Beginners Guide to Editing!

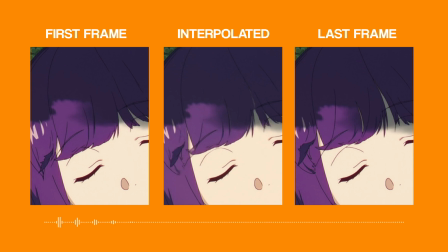241s
And for the reason for this is because when you want to increase your clip
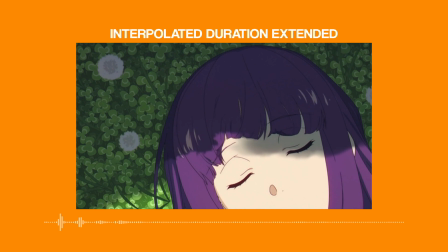248s
duration with time remap, you need to have more frames in there so it's not choppy and, you know, stiff looking.
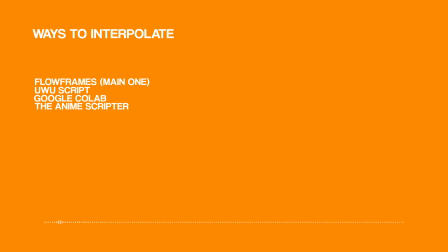255s
You need it to look smooth. Now, there are many ways you can interpolate your clips. The most basic and the most used one is floor frames. Obviously I'll leave a link for tutorials on that and on how to use it.
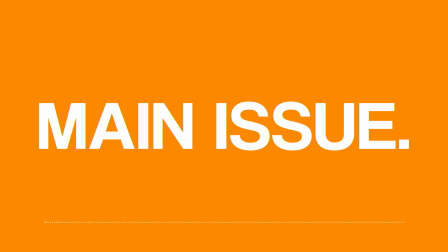267s
Now here comes the complicated issue with time remap that people tend to do a lot and mess up with. The way that time remap works and the way that interpolation works, in specific with anime, but it can also happen to shows and movies or whatever, is that when there's a huge difference in frames,
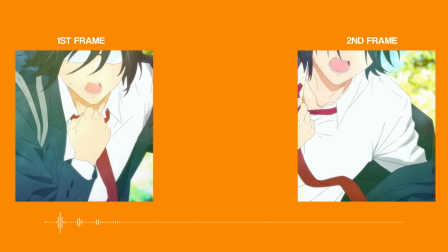286s
the AI that tries to generate an in-between frame messes up and creates warps.
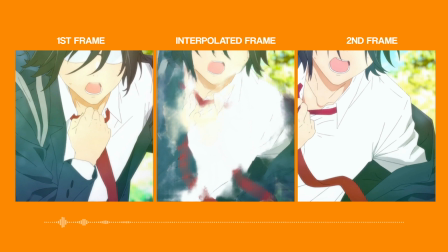294s
And the reason for this is because there's too much of a difference in between frame 1 and the last frame, that the AI doesn't know what to do and doesn't know how to generate it perfectly. So what it ends up doing is it ends up warping the frame to make it look as smooth as possible, but you end up just getting a pile of mess for that frame.
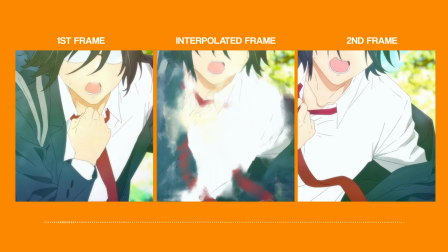313s
The workaround for this is simply to not interpolate those frames.
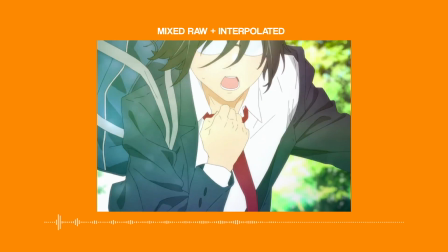318s
If you want to interpolate the whole clip, that's fine, but it's best not to use that warped frame in your edit.
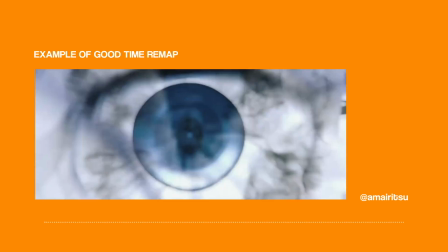324s
So either you can time remap it in a way where that warp isn't really showing,
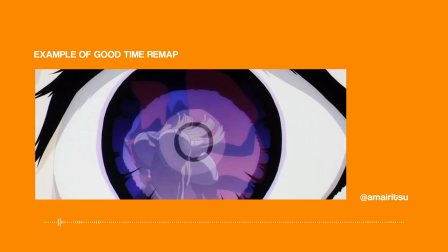328s
or completely just get rid of the time remap and leave your dead frames and your normal anime clip running,
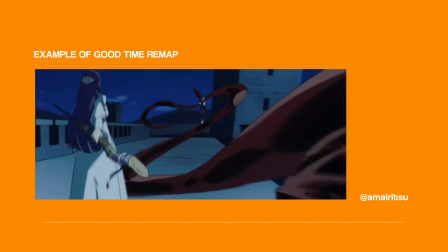335s
and then only time remap the part that has frames that are next to each other and where the interpolation is smooth.
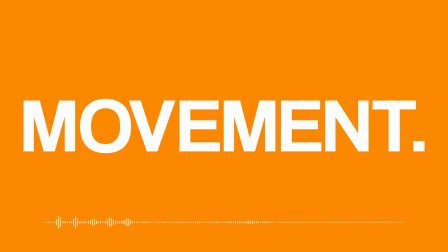342s
Now with movement. This is a general fundamental that can be applied to many things with editing.
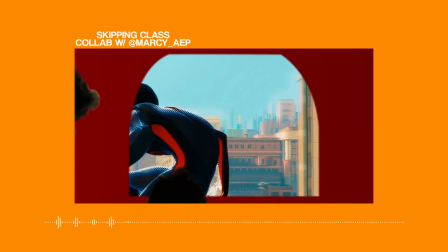348s
Depending on what you're doing, not having good or fitting movement can really kill your edit. You have to look at movement as a real life thing.
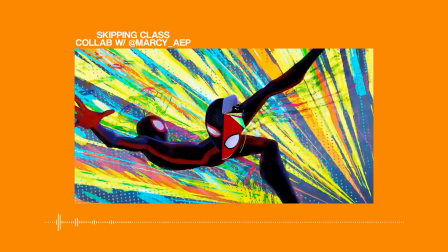354s
How would something interact in real life?
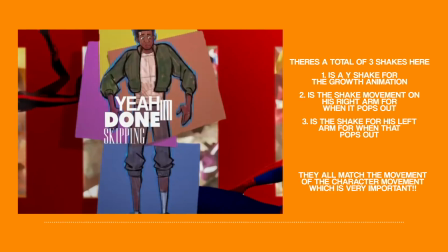358s
For example, understanding how to apply a fitting shake to a clip all depends on the clip itself.
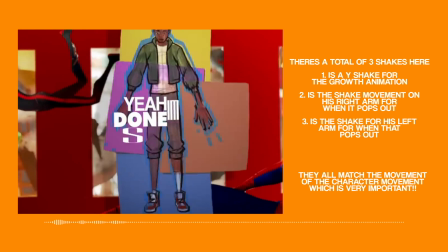365s
The direction of the clip, the impact of the clip, the speed, etc. Same with camera movement.
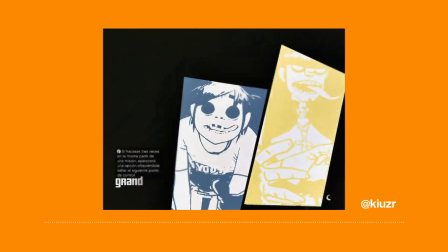371s
We could also be talking about movement with assets, text, elements, etc. Squash and stretch is very important with most animations.
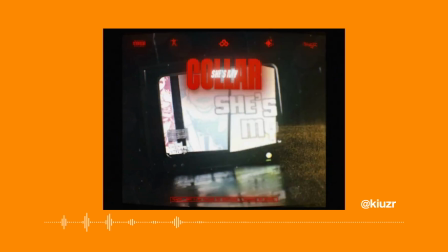379s
Movement is a huge thing to look out for when watching good editors' edits.
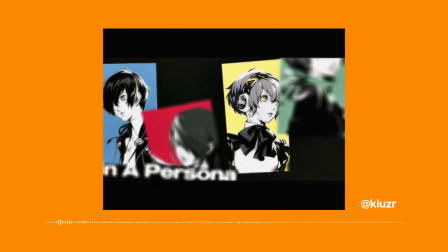384s
It'll help you improve massively once you start to understand how good movement looks like.
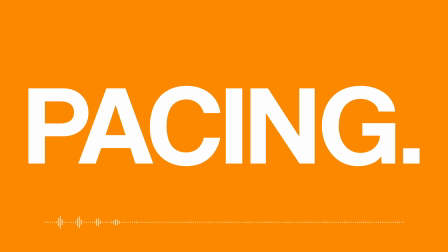389s
Now with pacing. Pacing is something I've come to realize in the last year about how important it really is.
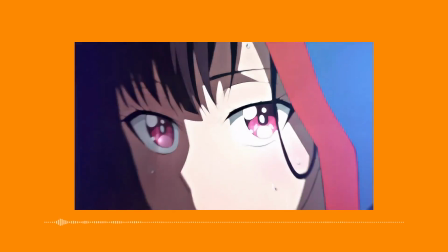395s
Having a constant pace throughout your edit is something a lot of editors do, and it keeps it boring and repetitive.
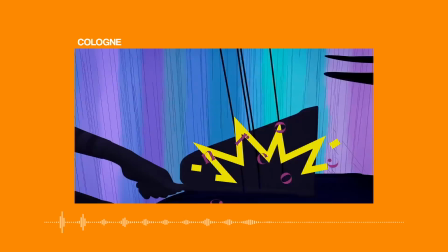401s
You need to pace your edit with the feeling of the song. For example, in my Cologne edits, I pace the edit to the drums and how dramatic the drums get.
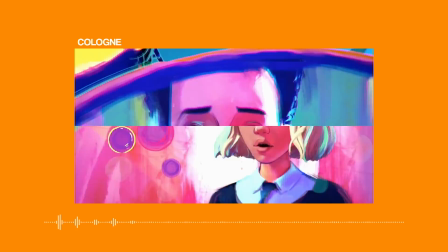411s
It starts off slow, then the pacing during the middle is pretty average, and then near the end,
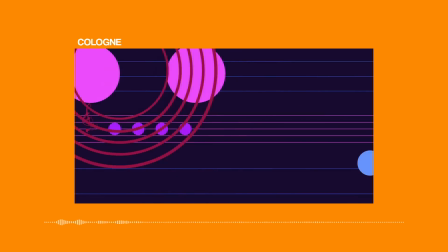417s
as the tension builds up, the pacing gets faster and then comes to a sudden stop, which is the conclusion.
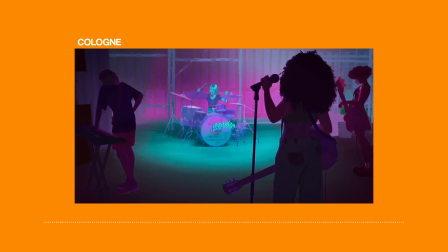422s
It's not about matching the clips to the beats. You need to feel the song and pace it with the feeling of it. Pacing your edit is also quite fun to do, and not sticking to just beats. I find that pretty boring. Laying out your edit, laying out your clips to the feeling of the song is so much more fun. But anyway, enough of pacing.
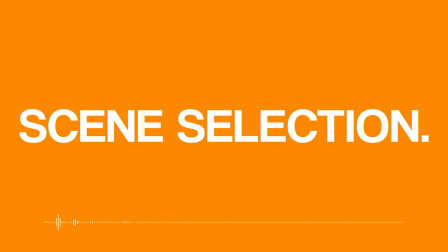441s
To link it with the next thing we'll be talking about, which is scene selection. Scene selection is just as important for what you want to make.
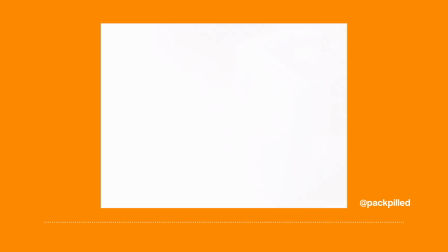449s
If you're trying to portray a story, then scene selection is arguably the most important thing you should be spending your time on.
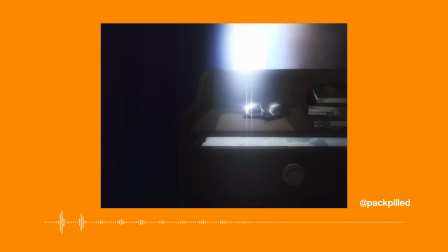457s
Use your scenes to your advantage. Try looking for scenes that aren't so heavily used, and if they are, put your own spin on it.
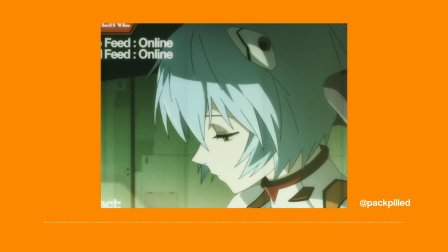463s
Remember, the composition is your playground. Pick scenes that fit within your edit and play with it.
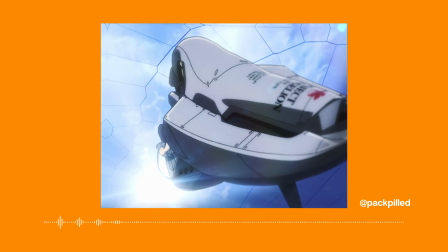469s
Make sure it makes sense to you and to the viewers, and most importantly, enjoy the process.
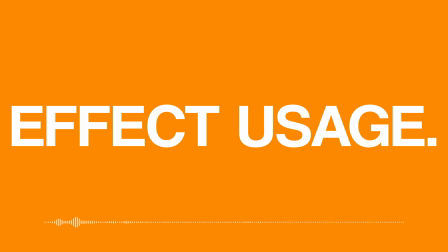474s
Next up is effect usage, which can also link in with compositing. Unfortunately, a lot of effects are gatekept by editors, and the reason for this is because a lot of effects become really overused, and realistically no one wants that.